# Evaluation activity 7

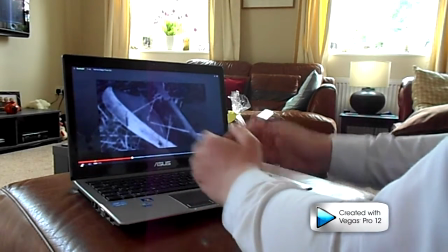I'm going to stop a second. The use of music within the film, the classical music, as you can see,
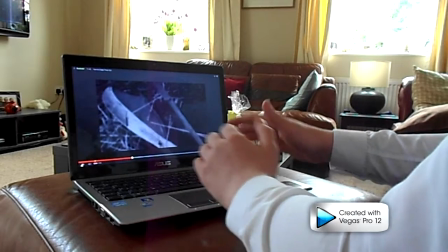the film draws very close to the horror genre, but the thriller music kind of takes it away from that area.
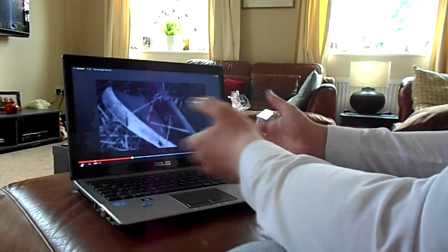I mean, horror films obviously with The Mask, The Killer, for example Friday the 13th, but those films tend to use sound effects, dark, eerie music.
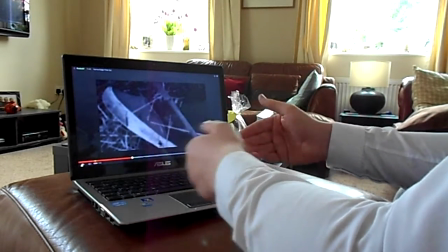The orchestral music for the opera definitely takes away from that edge.
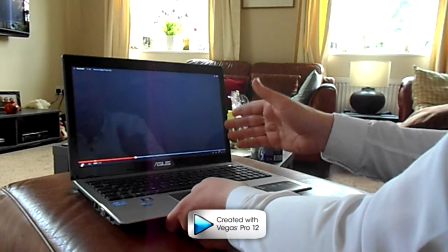And now the coin, that's the first time you see the coin. We weren't sure why we would use it at first.
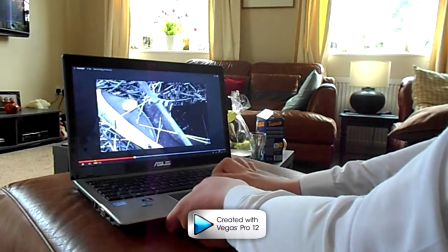Let's take it back there. We used it because it's the introduction to a film, we wanted to open questions up.
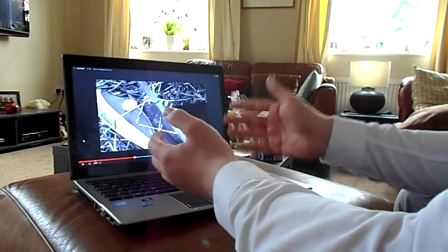Now the audience at this point should be asking, why did he drop a coin? Why has he left the coin on the victim?
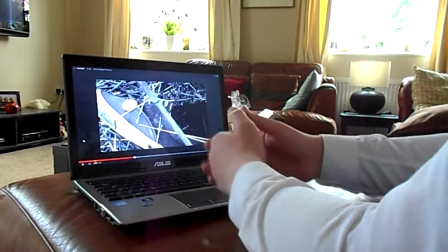And I was thinking, in media, in most films, the killer tends to leave an object.
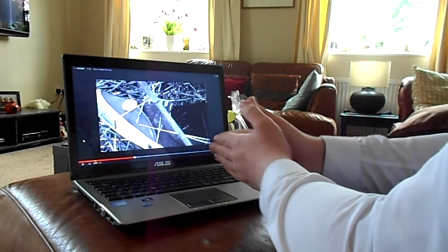So if you've seen the TV show Dexter, but he collects blood slides, he leaves something.
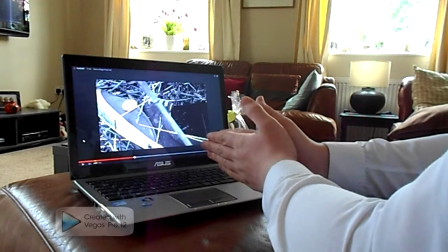Or in an episode of the TV show Bones, they left something at the scene of the crime.
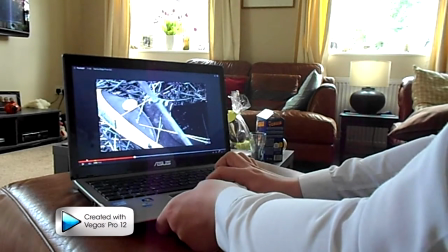Usually a message.
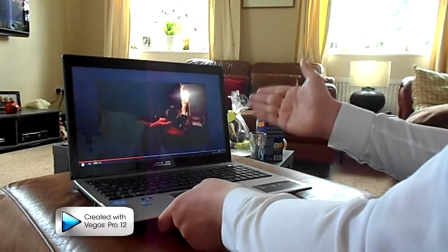Now here, looking at a picture, establishes a relationship, and here, more flashback shots to do this.
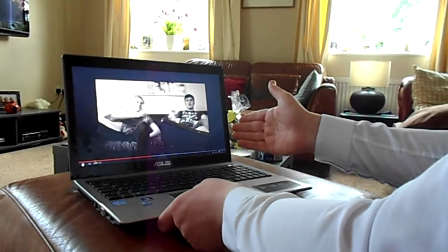It's a 2 shot, shows a relationship between the 2 characters clearly, shows they're good friends,
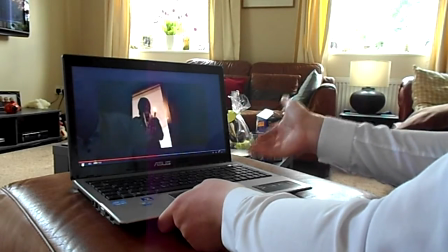smiling together to show contrast, and now everyone is sad.
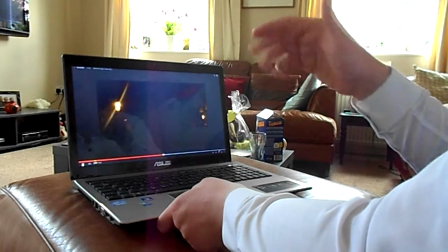Use of continuity editing there, he opens the door and closes it behind him.
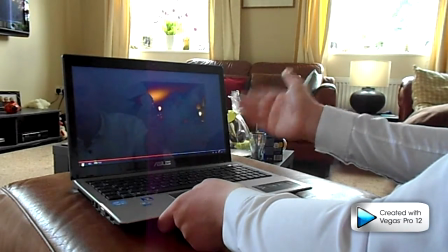Picture now on the table. See the hair's scruffy, shirt's worn. Now this is a shot reverse shot.
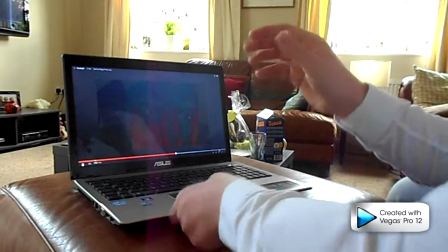From going from one character's eyes to the other. Also, it's an extreme close-up shot of both eyes.
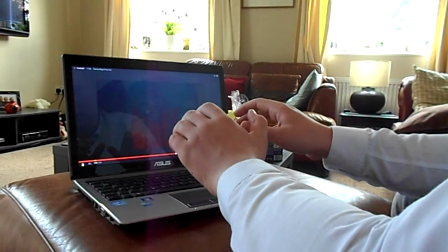Now, by focusing on in on the eyes, it highlights the fear, the emotion in their eyes.
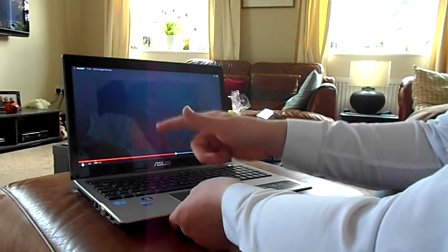Now, clearly there's fear there. You can notice that. In the other character, which is ironic, is that the fact he has a mask on.
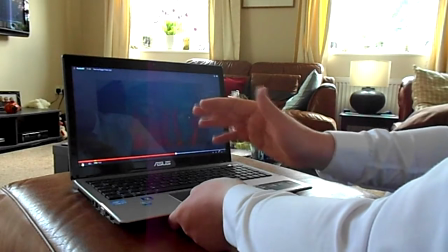So he masks his emotions, his fear, possibly even smugness.
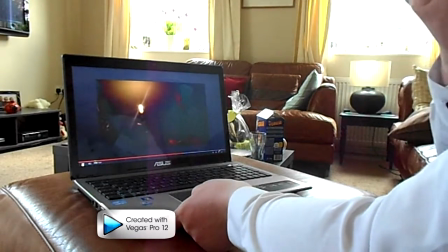Now, it's a very dark shot, so the camera was blurred. But the use of candles was effective.
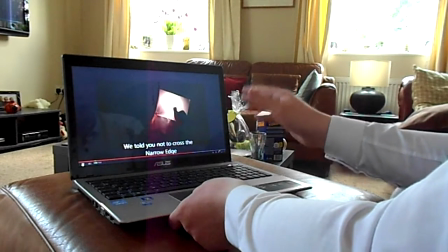Now, for this purpose, over-the-shoulder shot was used. We weren't entirely sure what to do there.
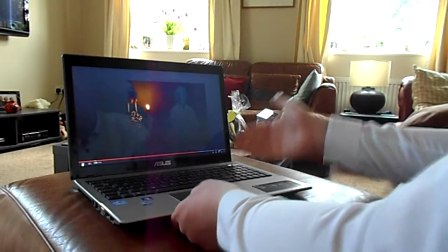We used subtitles because some people couldn't read it.
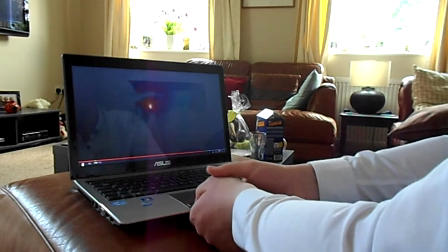The use of the gun at this point, iconography, the gun, commonly used in thriller films, loads.
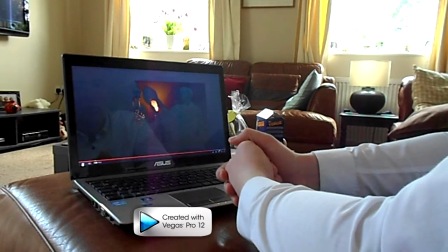Reservoir Dogs, for example, Steve Buscemi's character, he's on the ground. And the shadow there, actually, let me take you back there, the shadow.
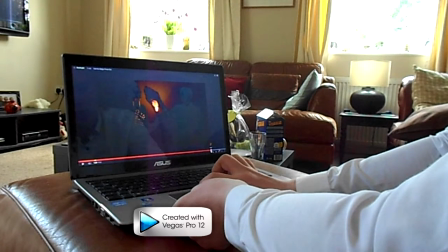In this shot, this is also a 2 shot, which I was talking about earlier, usually establishes a relationship.
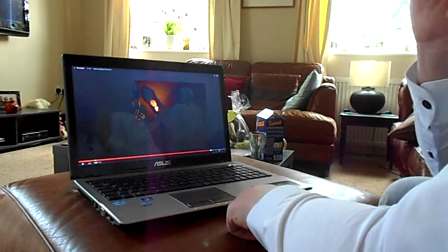It's in this, obviously, it's a completely different context of the previous flashback shots.
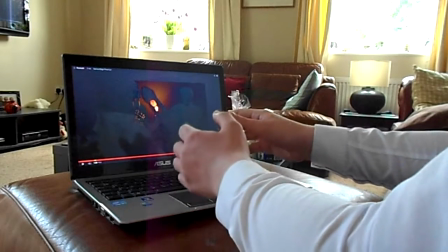Now, the shadow of the gun was a key factor in this. I remember shadows are a key part of iconography in thriller films and follow the conventions closely.
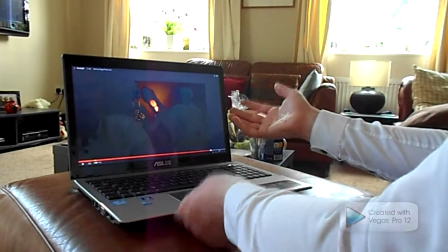As you can see there, it expresses the fear. Shadows usually imply danger and fear.
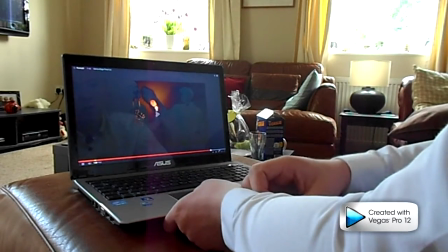People don't want to be near shadows, and this is what we've done there. And the gun goes to his head.
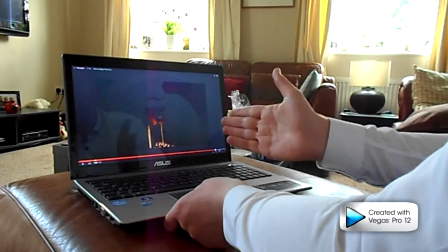The audience should be asking, here, why has he shot himself? Now, this we haven't said for certain,
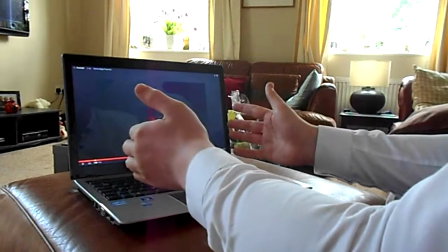but our original idea is he's so sad he can't handle going on any further.
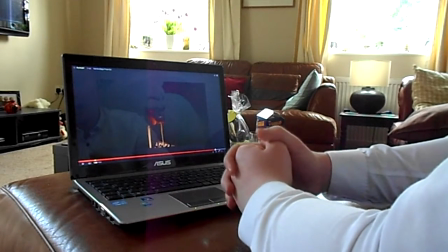Another question is there bigger organisational work behind the killer?
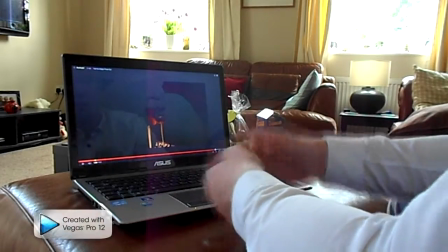Is there a reason he killed himself instead of facing him? I mean, he could have easily shot himself, but he decided to take his own life.
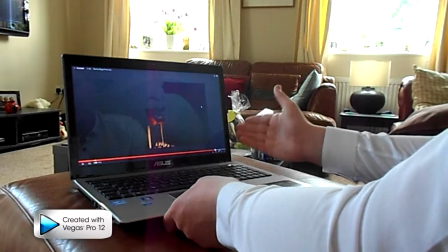Reason for this, we're not going to say, should be found out in the rest of the film. For this is only the introduction.
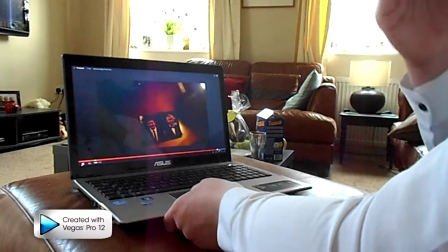There's a shot of him grinning there. Obviously it's a mask, but there you go.
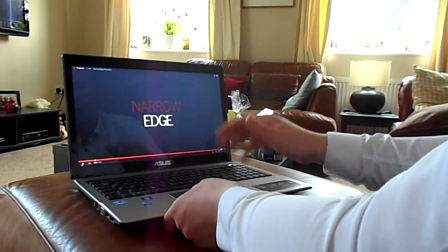And the coin once again with a fade out to the title. Editing, we use many fade outs, cross cuts throughout.
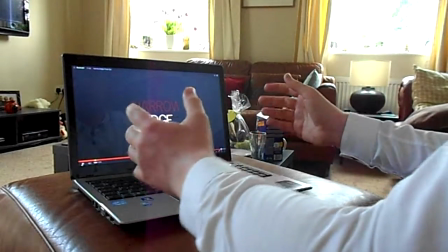It just showed the transition smoothly instead of just flashing between each shot.
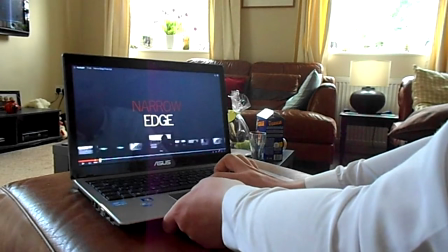Also, you may have noticed the filter, if I take it back to the beginning there, it's noir, black and white,
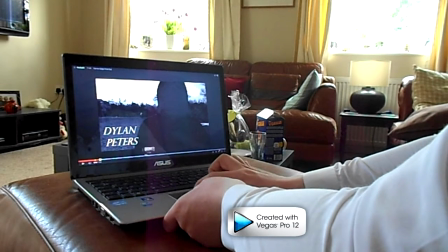show the past setting, and the flashbacks are kind of sepia filter.